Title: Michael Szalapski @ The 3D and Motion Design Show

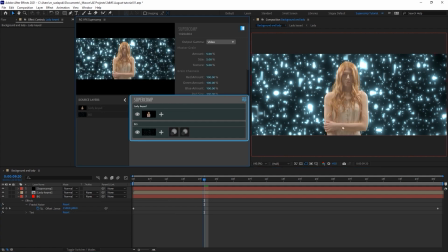One of the main things that makes a good composite is matching colors. Now these clearly don't match at all, but I'm on a deadline. I don't have to try to color match this myself. Now Red Giant makes Colorista, which has a powerful set of color correction tools, and there's a lot of that tucked here into this effect in Super Comp.
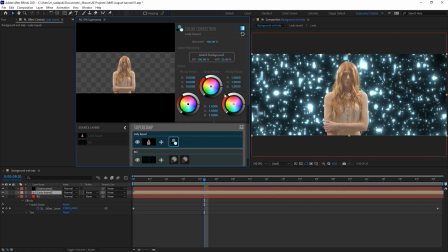But what if I don't want to mess with tweaking all these color wheels? How about we just click one button?
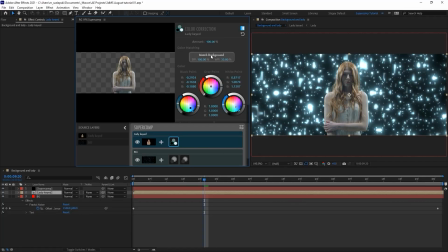Yeah, I know. It's adjusted all of these values here for us so that we don't have to do anything. We can tweak it if we want to, but I'm not going to because it looks great. We just use a little bit of light wrap here
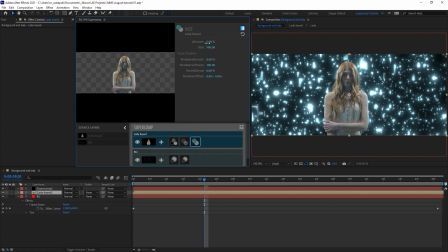some haze, and we'll bump that amount up from 5% to 10%, and we'll add just a little bit of diffusion to soften her up.
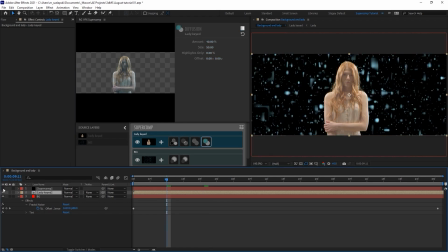Before super comp and after, I could do this all day. To make it really look like it's wrapping around her, I added CC cylinder with a large radius,
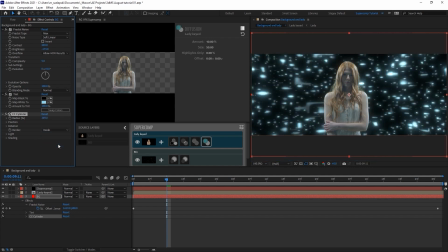and I just wanted to view the inside since we're supposed to be inside this cylinder, and a tiny bit of camera lens blur, and there we go. She's inside the love machine. I mean, look at how this bloom goes around her hair.
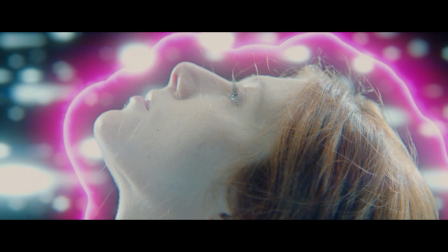It's gorgeous. I wanted to highlight around the people as if the machine were perpetually scanning them, and I turned to Universe Ecto.
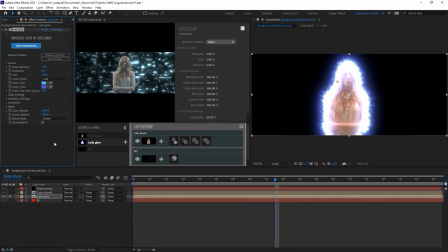It's like Video Copilot's Saber effect, except you don't need masks. It just works on any alpha channel.
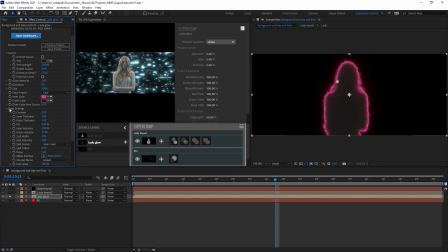And it's endlessly tweakable. You can change, colors, distortion amounts, distortion types, but I wanted it to be just around the layer of the person. Now I wanted it to be around more the outside of the person. So I wanted a nice smooth kind of outline. So I blurred it real quick, the slight blur, and I used Vegas.
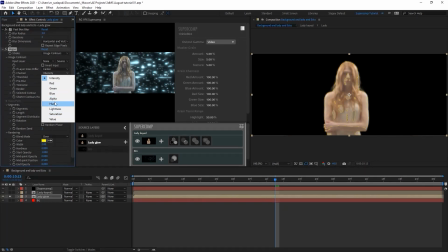You can make these little lines with Vegas on all these options like saturation and intensity, but I'm working on the alpha.
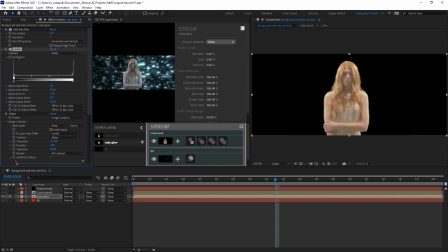Speaking of alpha, since I did blur it, I wanted to crush the alpha channels just a little bit with levels here to get them nice and tight. I only need one segment of Vegas, made it nice and wide and hard because I didn't want any softness to it, and bumped the opacity up. And as you can see, now I've bloomed out the alpha of my layer,
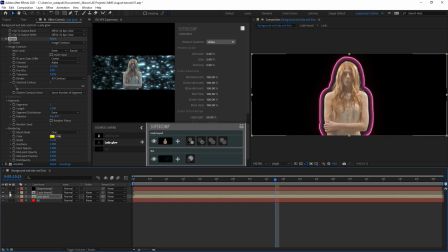so when I apply Ecto, it is now outside the bounds of the person.
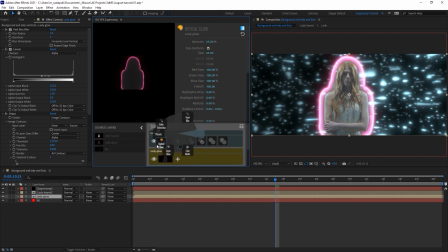Threw it into Super Comp for a bit of that optical glow, but not too much, just a subtle amount.
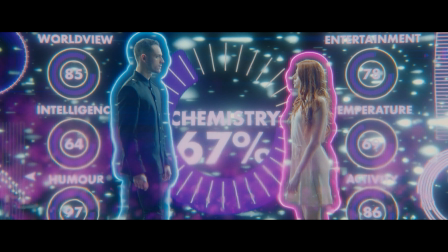Now, it's time for the FUI goodness you've all been waiting for. I decided that for the side shot, the shot looking at both of them,
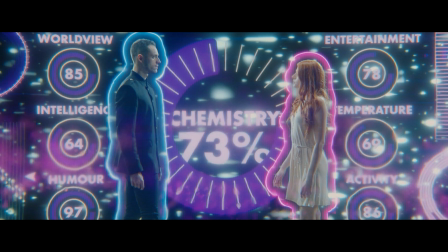I wanted to show how much chemistry the two of them might have, as well as how well they matched in certain areas.
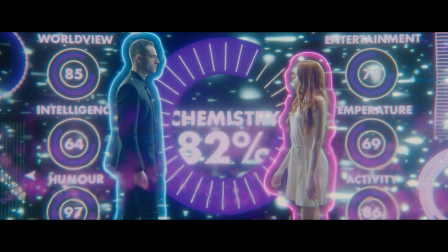This would be, for the people running the machine, this would be kind of their view of the scene.
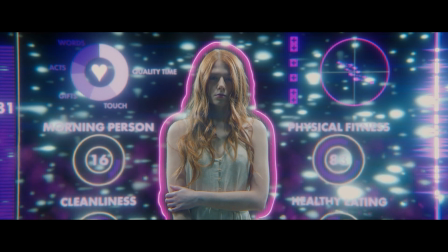And then from the point of view of each person, the data that's shown is more like how much of a morning person, or how healthily they eat, or,
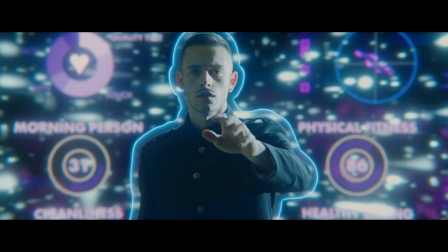things that might be interesting to their person data-wise. Also, the prominence of each love language. By the way, knowing about love languages can really help in a real-world relationship.
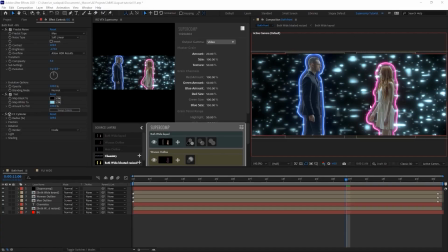Anyway, let's look at this main side shot. I knew the chemistry between the two of them was going to be important to the people running the machine, so that goes front and center.
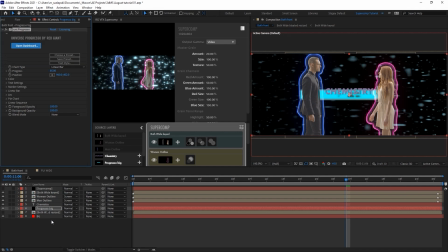I used Universe Progresso for that main dial. Lots of useful presets to pick from.
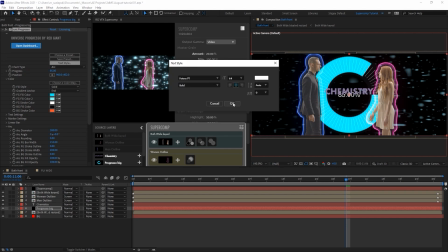I chose one, put in my font, Futura Bold, bumped up the font size,
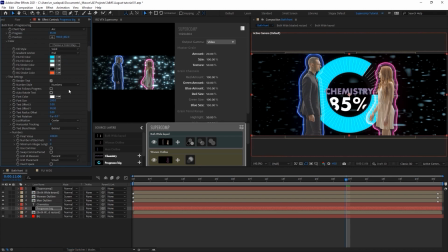got rid of the annoying decimals, and scooched the text down, tucked it behind the dial, picked a nice rich purple, knocked the ticks back just a touch, made the font color match, adjusted the angle, adjusted, all the kind of things you need to adjust to get the exact look you want.
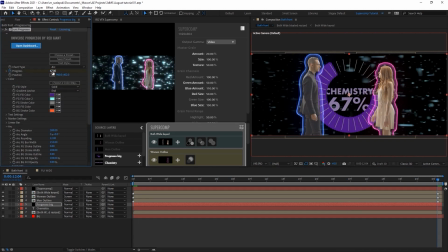And voila! Then I animated it going up, because, they get to know each other and they're liking what they see.
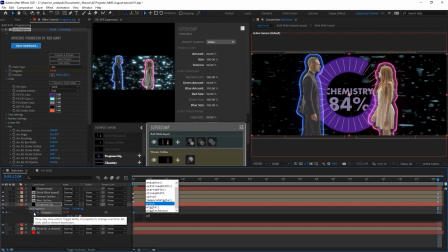But I added a wiggle expression to show the uncertainty of their burgeoning relationship.
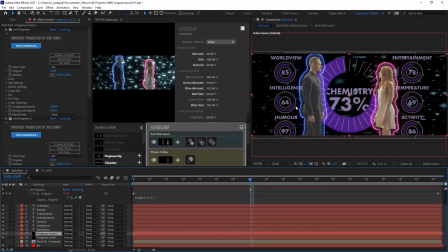I tweaked the same preset further for these smaller dials all around here.